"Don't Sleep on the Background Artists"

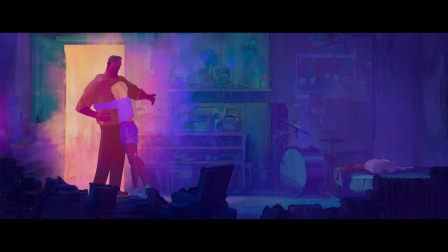4:05 This is such a sweet and gentle reminder that they do still love each other, displayed through the warm and cool background colors melding together.
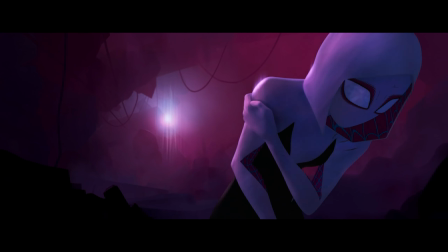4:12 This love will be tested, however, in the very next scene. After her fight with the Vulture, George Stacy sneaks up on Spider-Gwen and tries to arrest her.
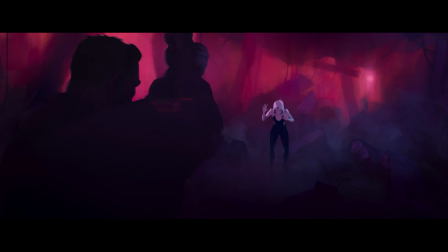4:20 The backgrounds start off normal until he fires his gun into the air, showing how serious he is.
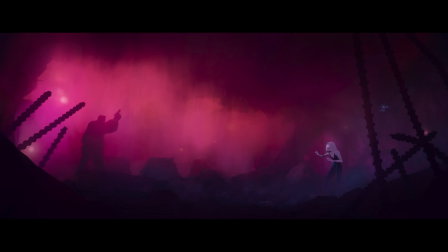4:24 We are then met with a wide shot in a stark purple background glowing around Officer Stacy, duty and purpose.
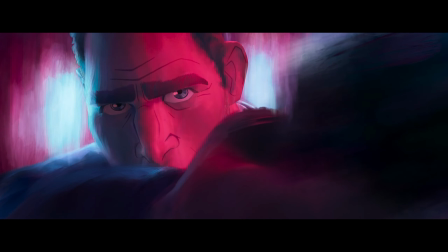4:31 We punch into a close-up and there are 2 blue spots surrounded by pink. So what does this mean?
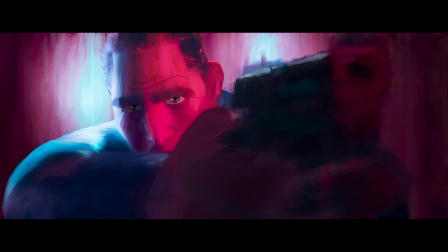4:36 I think this might represent a literal depiction of police lights, traditionally red and blue, but in this instance they are pink and teal. Gwen realizes that her dad is never going to stop hunting her and decides to reveal that she is the Spider-Woman.
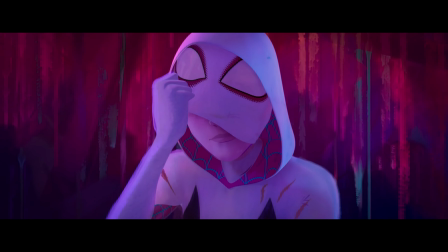4:48 As she takes off the mask, we see the background become watery and start to bleed and run.
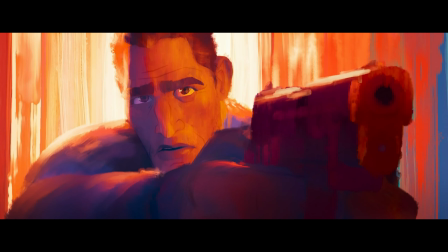4:52 As it cuts to George, we see him go through a few distinct backgrounds. First is bright orange. This is reminiscent of home, but it also shows us that Gwen is his brightest light.
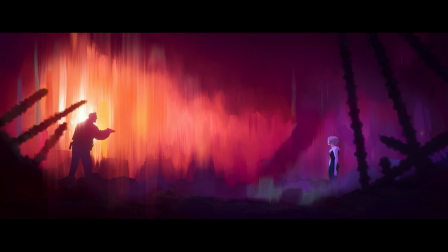5:01 We cut to a wide shot where Gwen is still in pink and purple, but George is surrounded by white, orange, and red.
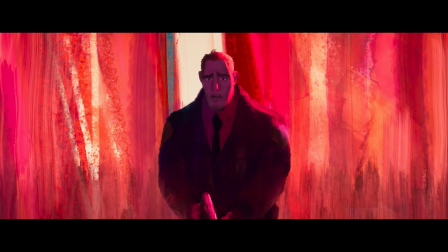5:07 After Gwen tries to explain, the next background is more red than orange, but still has that distinct white stripe down the middle.
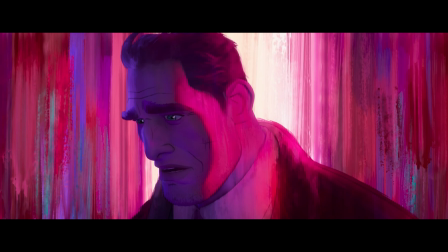5:14 Gwen keeps talking, but then we see George with a background that has a lot of pinks, purples, and reds, but still white in the middle. This is where he asks his daughter how long she has been lying to him.
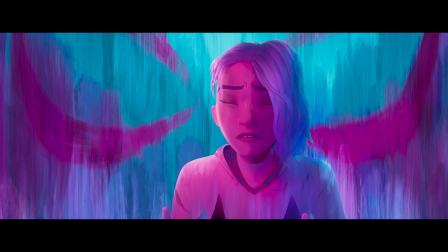5:23 And here, as we cut to Gwen and her reaction, behind her we see the spider eyes in teal and pink. This is all that her dad can focus on right now. Gwen pleads with him not to act like a cop, but to instead act like her dad.
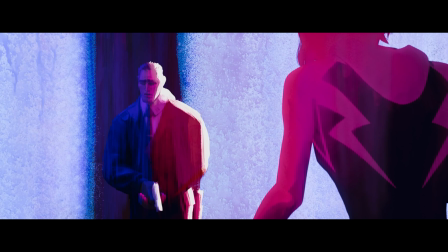5:35 And as it cuts back to George, we see him go through the most extreme struggle out of all the backgrounds. His conflict is black and white, the starkest contrast possible. Yet, we are told some very crucial information.
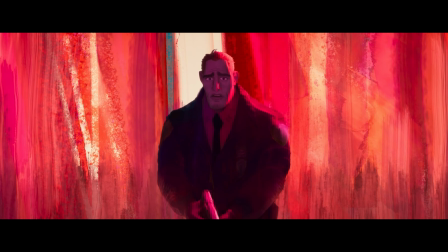5:46 Earlier, the white stripe was central and always closest to George as he thought about his daughter.
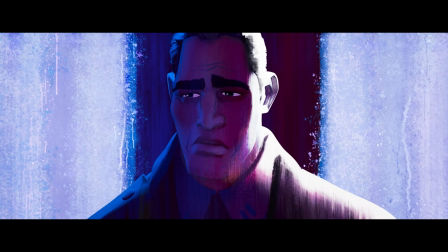5:51 Now, the central element in this background is a prominent black stripe.
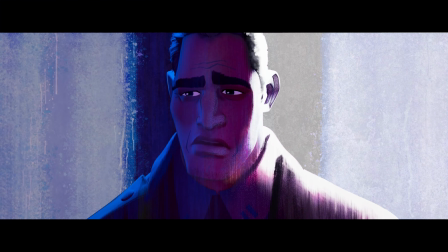5:55 Imagine for a second if the background that they used was just a 50-50 split of black and white.
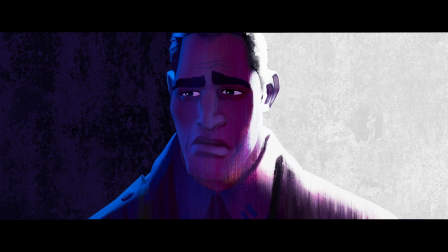6:00 That would inform us that George is conflicted in equal parts, torn between protecting his daughter and catching Spider-Woman.
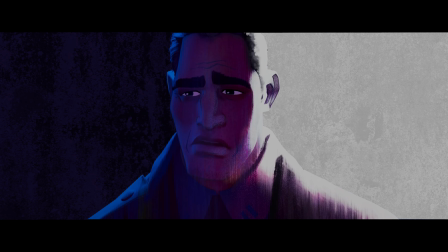6:06 That's not what the creators do, however.
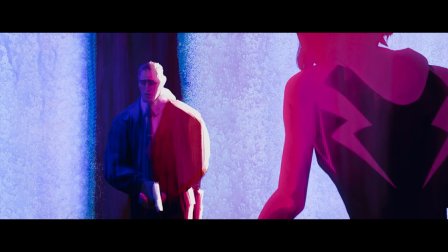6:08 White is the overwhelming color, comprising about 2/3 of the background, but the important information is the black bar that is swallowing George.
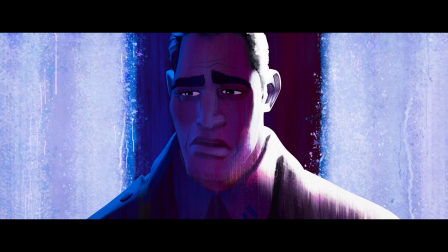6:16 This informs us that while he doesn't want to, he is honor-bound to his duty and is going to arrest his daughter for the murder of Peter Parker.
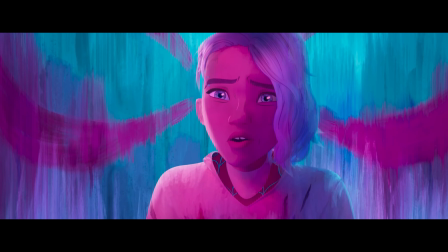6:23 After a quick close-up of Gwen, who still has the spider eyes behind her, we cut back to George and can see that the black stripe now takes up 2/3 of the background.
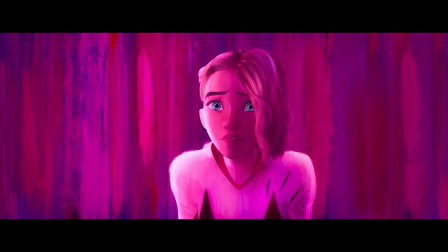6:31 He is consumed by this thought. Gwen's background is changed to red and purple shades as she appeals to his sense of duty in helping the people, trying to get him to see things from her perspective as a vigilante, but it doesn't work. Then we see a really cool background that applies to both of them.
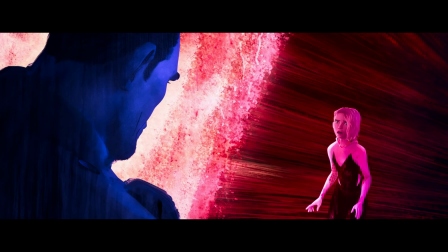6:46 George has this foamy red and white texture behind him, and Gwen has a gradient of these distressed lines that fade into black off screen.
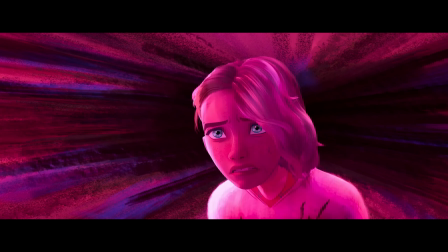6:53 We see those black lines start to grow out from behind her as she becomes engulfed in despair.
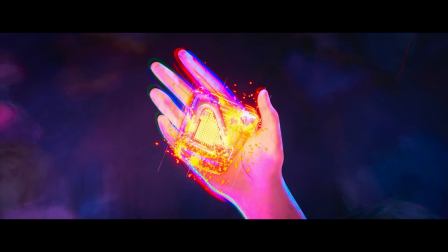6:58 Miguel intervenes and finally offers her a watch, and she takes one look back at her dad.
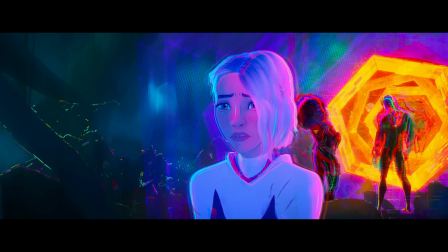7:02 The background is a cool teal to her left, representing the loneliness that encompasses her world if she stays with her dad.
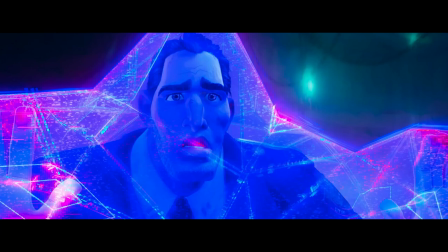7:08 To her right is the portal, which bathes her in a warm pink light, an alternative dimension where she doesn't have to be alone anymore.
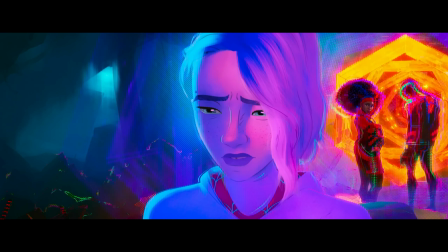7:14 This is the starkest contrast for Gwen, and it uses those two colors from her color scheme.
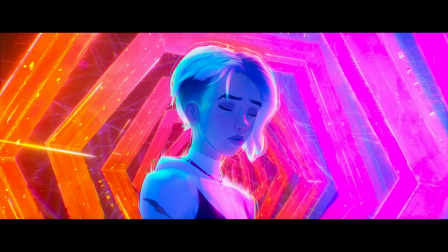7:19 The background then becomes only the portal, symbolizing that she has made up her mind and has chosen to fully embrace her identity as Spider-Gwen.
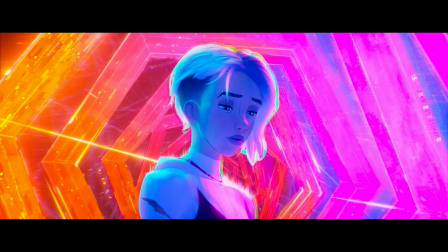7:26 She is going forward to do something greater. And speaking of doing something greater, do you want to learn how to draw manga and anime like a pro?
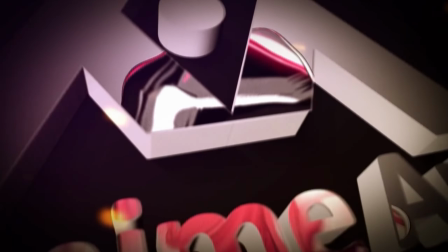7:33 I recommend the Anime Art Academy.
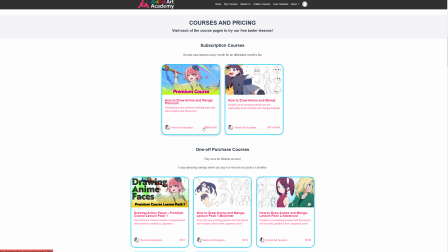7:35 They offer video lessons you can purchase as bundles or as a monthly subscription, where you can learn the latest trends and techniques from actual Japanese mangakas and illustrators.
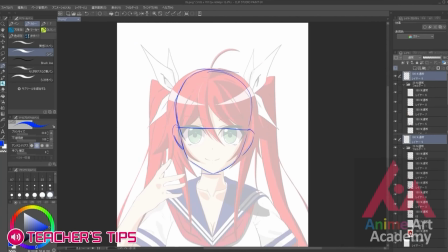7:44 These pros will also give you unlimited customized feedback on how to improve your illustrations, which will fast track your progress as an artist.
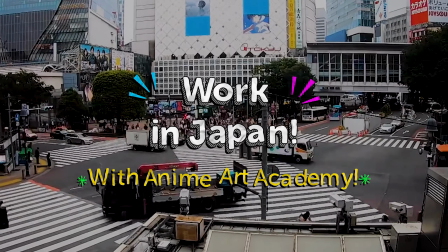7:52 When you reach a professional level, they can even help you get started working in Japan.
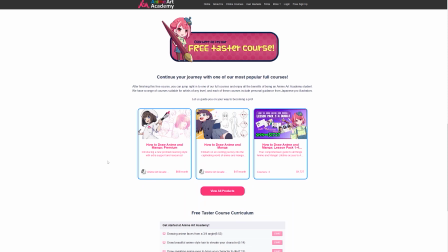7:56 But the best part is that Anime Art Academy has a free course available, so you can try it out right now, risk-free, and see if it's the right fit for you.
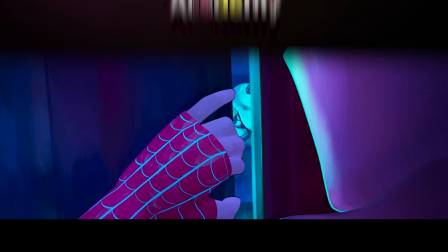8:03 Just click the link in the description or the pinned comment. In our third scene, we see an interesting reversal.
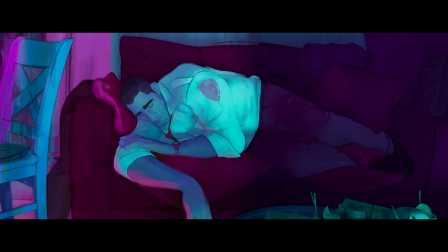8:09 She sees her dad sleeping on the couch and attempts to leave by going out the window.
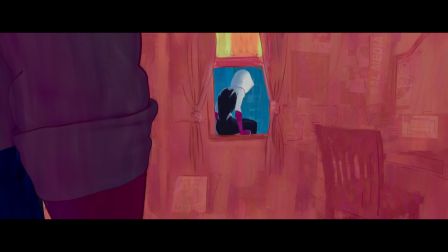8:13 Notice how the colors have now been reversed since the first scene at home. Gwen is now represented with warm colors, and George is represented by the cooler colors.
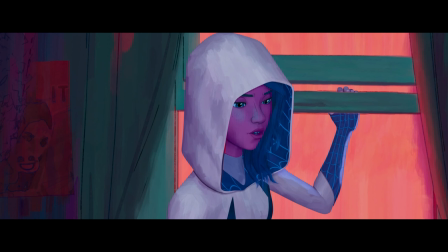8:21 We can tell that Gwen is embracing her responsibility and duty, and her dad is now struggling with isolation and his sense of purpose.
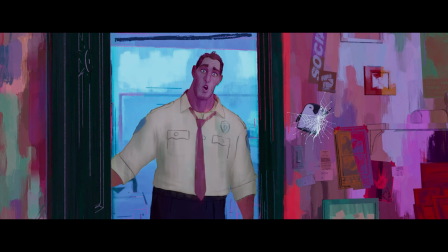8:28 Gwen talks about how her dad is a good cop because he puts on the badge so someone else doesn't have to.
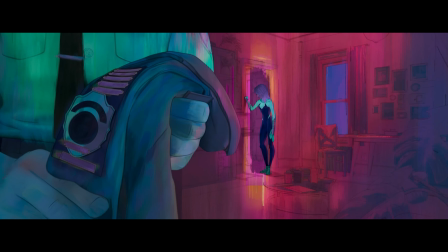8:33 She tells him that her mask is her badge. As they talk, his background remains teal and she remains orange.
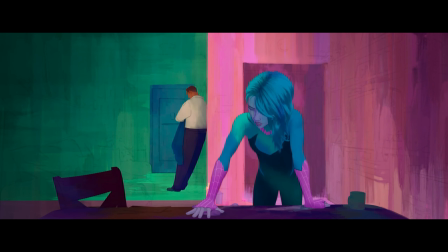8:39 There is a cool reverse shot where Gwen talks about how she was trying to do things her dad's way, but it wasn't working.
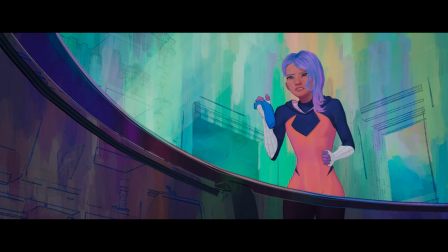8:44 The shot is from underneath their glass table and it sort of double reverses the colors on us. Her background is green now, but her body remains orange colored. This is a cool mix match and gives us important information as she throws the mask down in frustration.
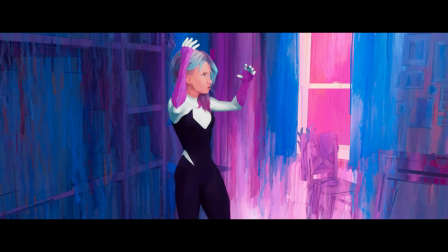8:57 Then we get what I would consider one of the most important backgrounds in the film. This background's color palette shifts as time goes on.
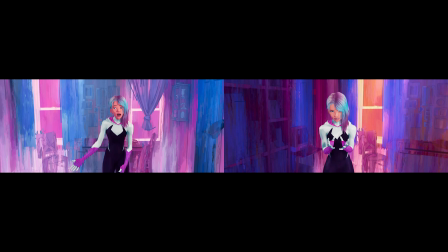9:04 At the beginning of the shot, the colors start off as a mixture of pinks and baby blues, but as Gwen goes on explaining, the colors become more vibrant and saturated and end up as a mixture of magenta, purple, and orange. So why is this background so important? Well, it's when Gwen finally tells her dad about her struggles, about how she's unable to help those she loves most.
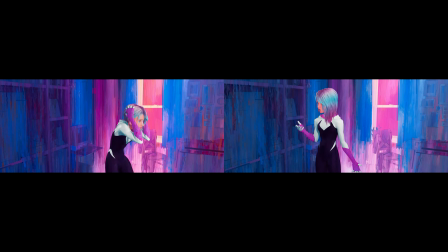9:24 Because they can only know half of who she is, that means she's completely on her own. She doesn't know where to go or what to do, and she doesn't want to lose anyone else.
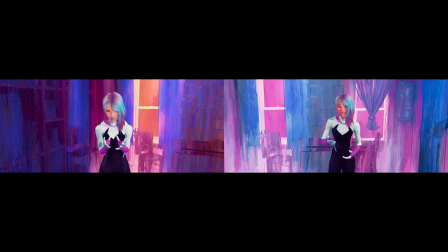9:32 I think there are two interpretations you can draw from this background. The first has to do with Gwen's perspective.
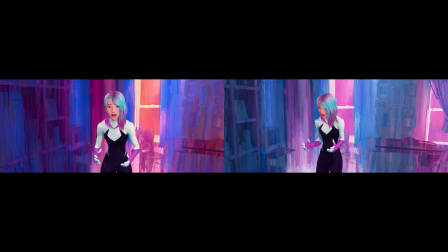9:37 She starts off unsure, but ends up with a sort of positive affirmation through a negative statement.
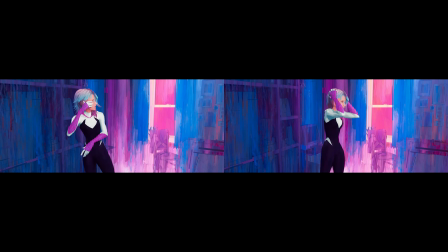9:42 I can't lose one more friend. That tension, with a clever bit of writing,
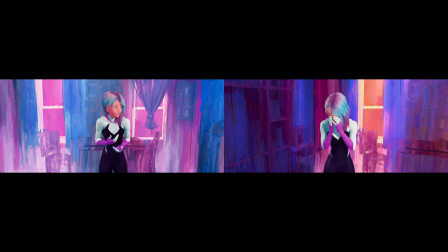9:47 is exactly what is being mirrored in the background that we see. I would say that this is the moment that she comes into her own and fully embraces her identity as Spider-Gwen.
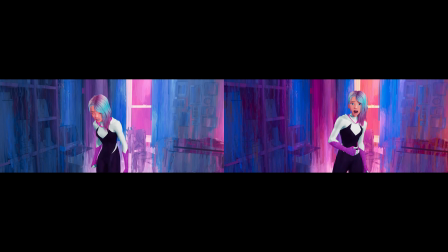9:55 The second potential meaning is from her dad's perspective. It simply signifies how he sees his daughter growing up right before his eyes.
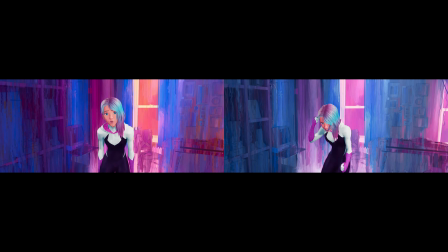10:02 He can see that his daughter is making her way and figuring things out for herself, even if it's not the path that he would have chosen.
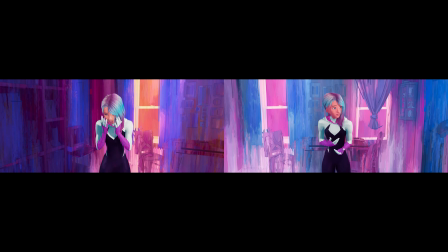10:08 The background growing in vibrancy and saturation could be a depiction of Gwen coming into her own as his daughter, not necessarily Spider-Gwen.
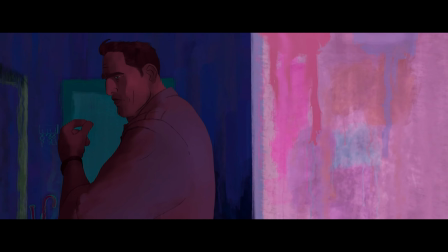10:15 Her dad says that he always told her to do it by the book, back to the familiar colors, but notice how the frame is split 50-50 with warm and cool colors. As we mentioned earlier, this tells us that George is conflicted in equal parts now.
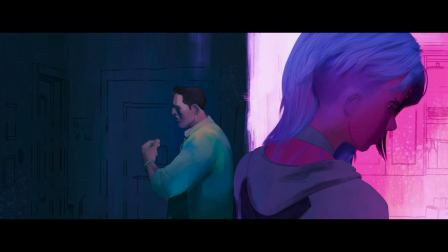10:28 Then there's a shot with both of them, still split in half, as he says, "I took an oath." This is the climax of this entire conversation, and it's what initially sent Gwen off on her adventure into another dimension.
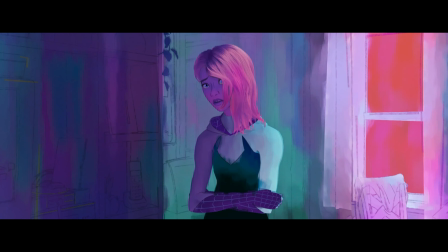10:38 She challenges her father by saying, "Then arrest me, Dad," and holds up her hands for him to put handcuffs on.
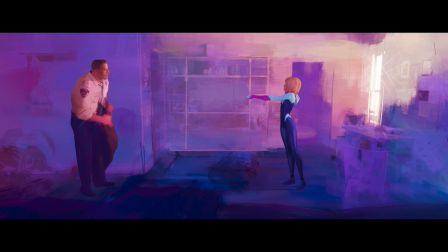10:44 The shot then cuts to a different kind of 50-50. It's a profile shot of both characters facing each other, with George on the left and Gwen on the right. The background contains a mix of warm and cool colors,
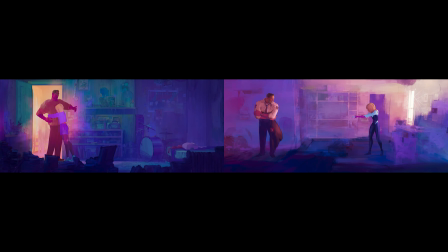10:55 but the interesting thing here is that this is almost the exact same color palette that we saw in the first scene when Gwen hugs her dad, although it's a little less vibrant. George is recalling that love he has for his daughter, and we hear him struggle to say, "I can't."
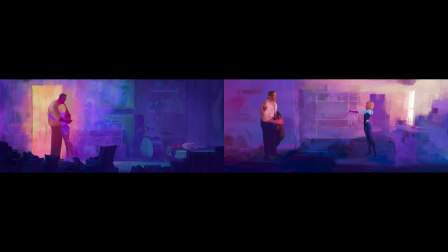11:08 Gwen doesn't fully understand what her dad means when he says this, so she snaps back with a "why not?" and we get one of the flattest backgrounds in the entire movie.
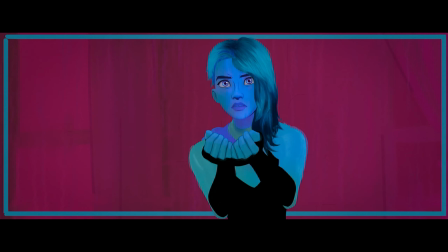11:16 It is Gwen literally imprisoned in a dark magenta background with a teal border. She herself is also tinted very heavily into the blue color spectrum. This is quite literally a prison made out of her costume's colors. We go back to a view over Gwen's shoulder of her dad, and he explains that he quit. Not only has he quit the police force, but he has quit chasing the Spider-Woman. We can see that George is clouded in deep and dark blues, which symbolize that he is on his own, just like his daughter was at the beginning of the film.
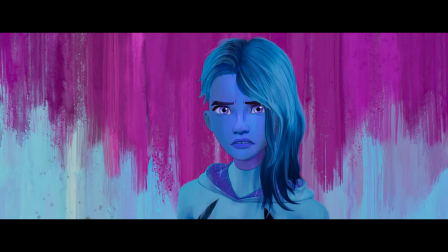11:42 As she says, "You're not going to be captain?" out loud, we get a close-up of Gwen as she begins to realize the implications that this has on her as a Spider-Woman. The pink and teal colors smearing together with those same watery streaks running down is an interesting choice.
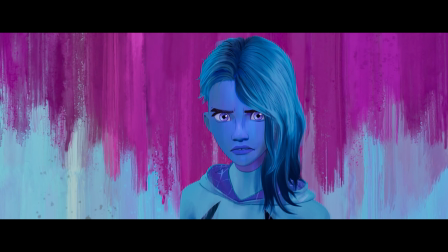11:57 I might be reaching here, but this is somewhat reminiscent of blood to me. Gwen says, "But that means," and trails off, not finishing her thought. And if you were paying attention during the movie, you probably understood that this most likely means that Gwen is now going to miss one of her canon events.
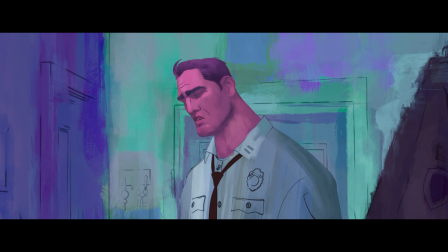12:10 A police captain dying is usually a major event in each Spider-Man story, but now that George Stacy has quit the police, he will no longer become a captain, and therefore it logically follows that he will no longer be killed in the line of duty.